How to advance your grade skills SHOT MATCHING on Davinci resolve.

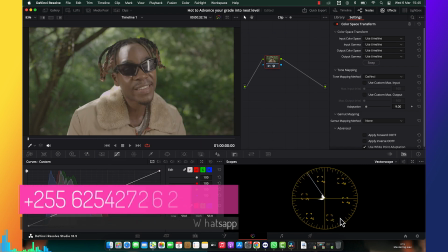(4:22)
So if it's working good to you, you can work on that. If it doesn't work good to you, please, I beg, don't do so.
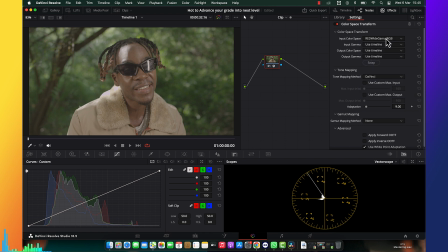(4:29)
So this was a red camera. I don't know why these days I got so many of red cameras on my desk.
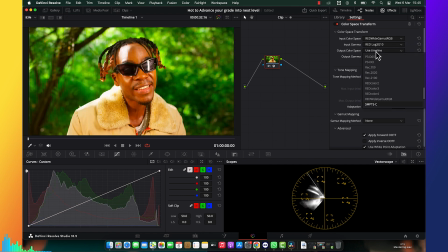(4:37)
So thank God red cameras. So instead of me using a Rec 79 or Gamma 2.4, I'm going to use sRGB. I don't know if I'm breaking rules or I'm doing a right thing, I don't know, but good thing is I'm getting a perfect result, and this is what I want.
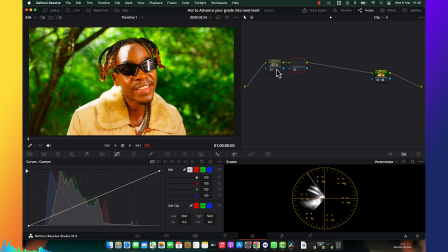(4:54)
All right, so I'm going to do a note before. So this is just from noise reductions to make the picture smooth. So, and yes, today, as I told you, we are about to go and see so many different things. All right,
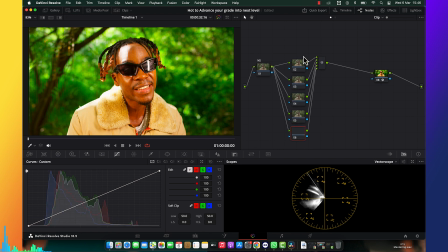(5:14)
this is my first note, which is about doing color corrections. And then this another period note is about to do looks and other stuff, like something else.
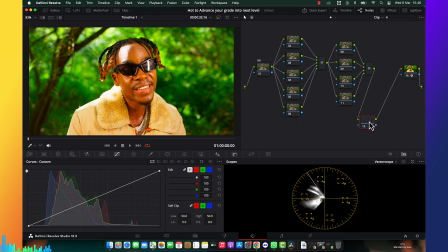(5:33)
So I'm going to make this is going to be skin node, and this I'm going to make another outside node, which is going to be also skin tone nodes, but it's a bit different.
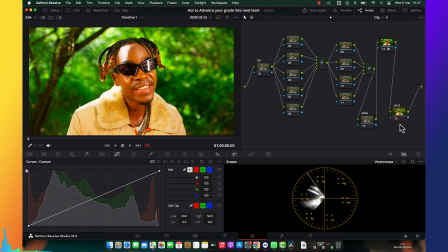(5:52)
This one is going to be like skin compressions, like I'm going to compress the skin tone. So this one I'm going to make another note before it. It's you, like it's you.
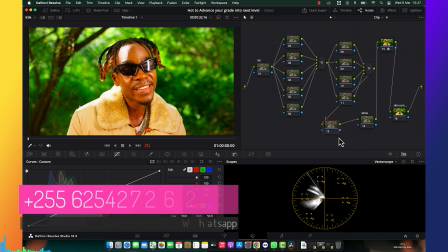(6:03)
I'm going to call it you, especially for skin. So this one is going to be skin you.
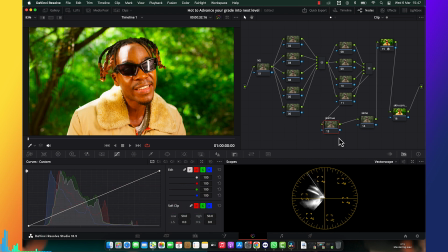(6:08)
So I have a 3 skin tone nodes, and I'm going to show you why I do so and a specific reason of it. So first I'm going to starting with the contrast. So I'm going to put to 1.1.
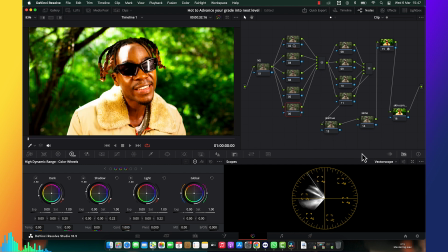(6:22)
Boom, it's beautiful contrast and it's working nice to me. And then we're going to jump into the exposure.
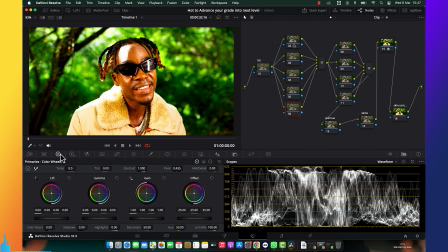(6:29)
This one is where I do balance the exposure. I'm going to column off. So good thing is that I have a perfect mid-tone, I have perfect skin tone, I have perfect mid-tone range. So I'm going to deal with the high range and low range.
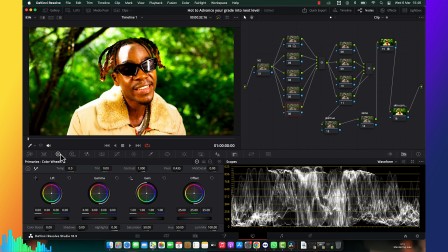(6:44)
I don't want my range to touch on 0 points, and also I don't want my range to starting with to touch on 1000 points. So I want them to touch on 18 points here and somewhere around maybe
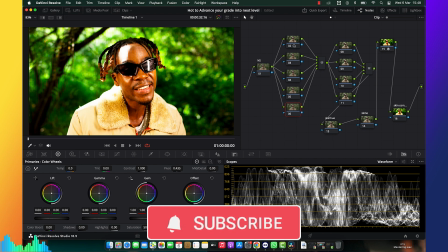(6:57)
100 or 150 anywhere else, but not up to 0.
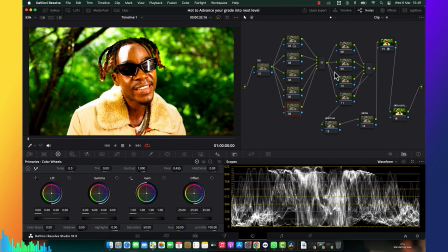(7:02)
The reason why I do so is just I don't want us to have a very contrasted picture, which is going to be bring to people that see. I want much information to them, my black and my highlights.
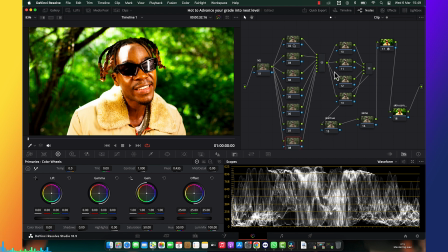(7:14)
So I'm going to add another, because I want a very a lot of notes, so that I can see what I can do in there. And there's note that I don't use, I can leave it. Okay, so here is about doing a contrast fixing.
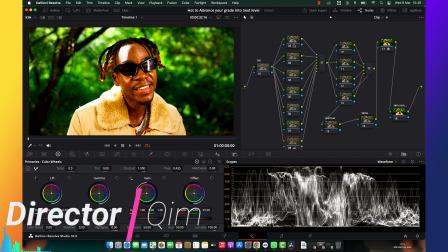(7:30)
So I'm going to pull my gain all the way down, and I'm going to pull my shadow all the way up as well with my lift,
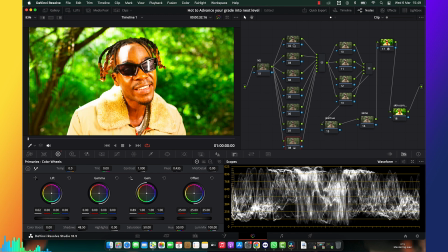(7:39)
and not too much. This is too much, I don't want it to look too washed out. Alright, so again all the way down.
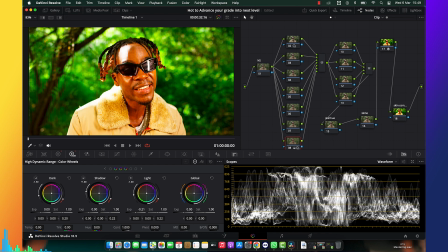(7:47)
So coming here, do my highlights and do my shadow. So I think it's starting getting there, so I'm going to pull down again my
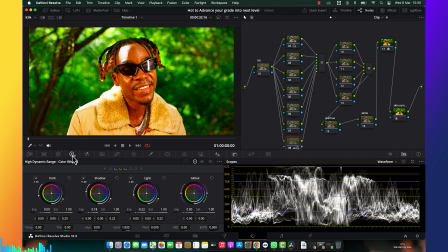(8:07)
gain and pull up my shadow, and coming reduce my highlights a little bit. So because we have a very highlight in here, so I think I can leave it like that,
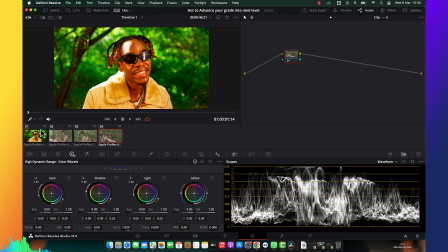(8:21)
because I will have a very highlight there. But if I have another picture like this one, use this one, is going to be there once as well.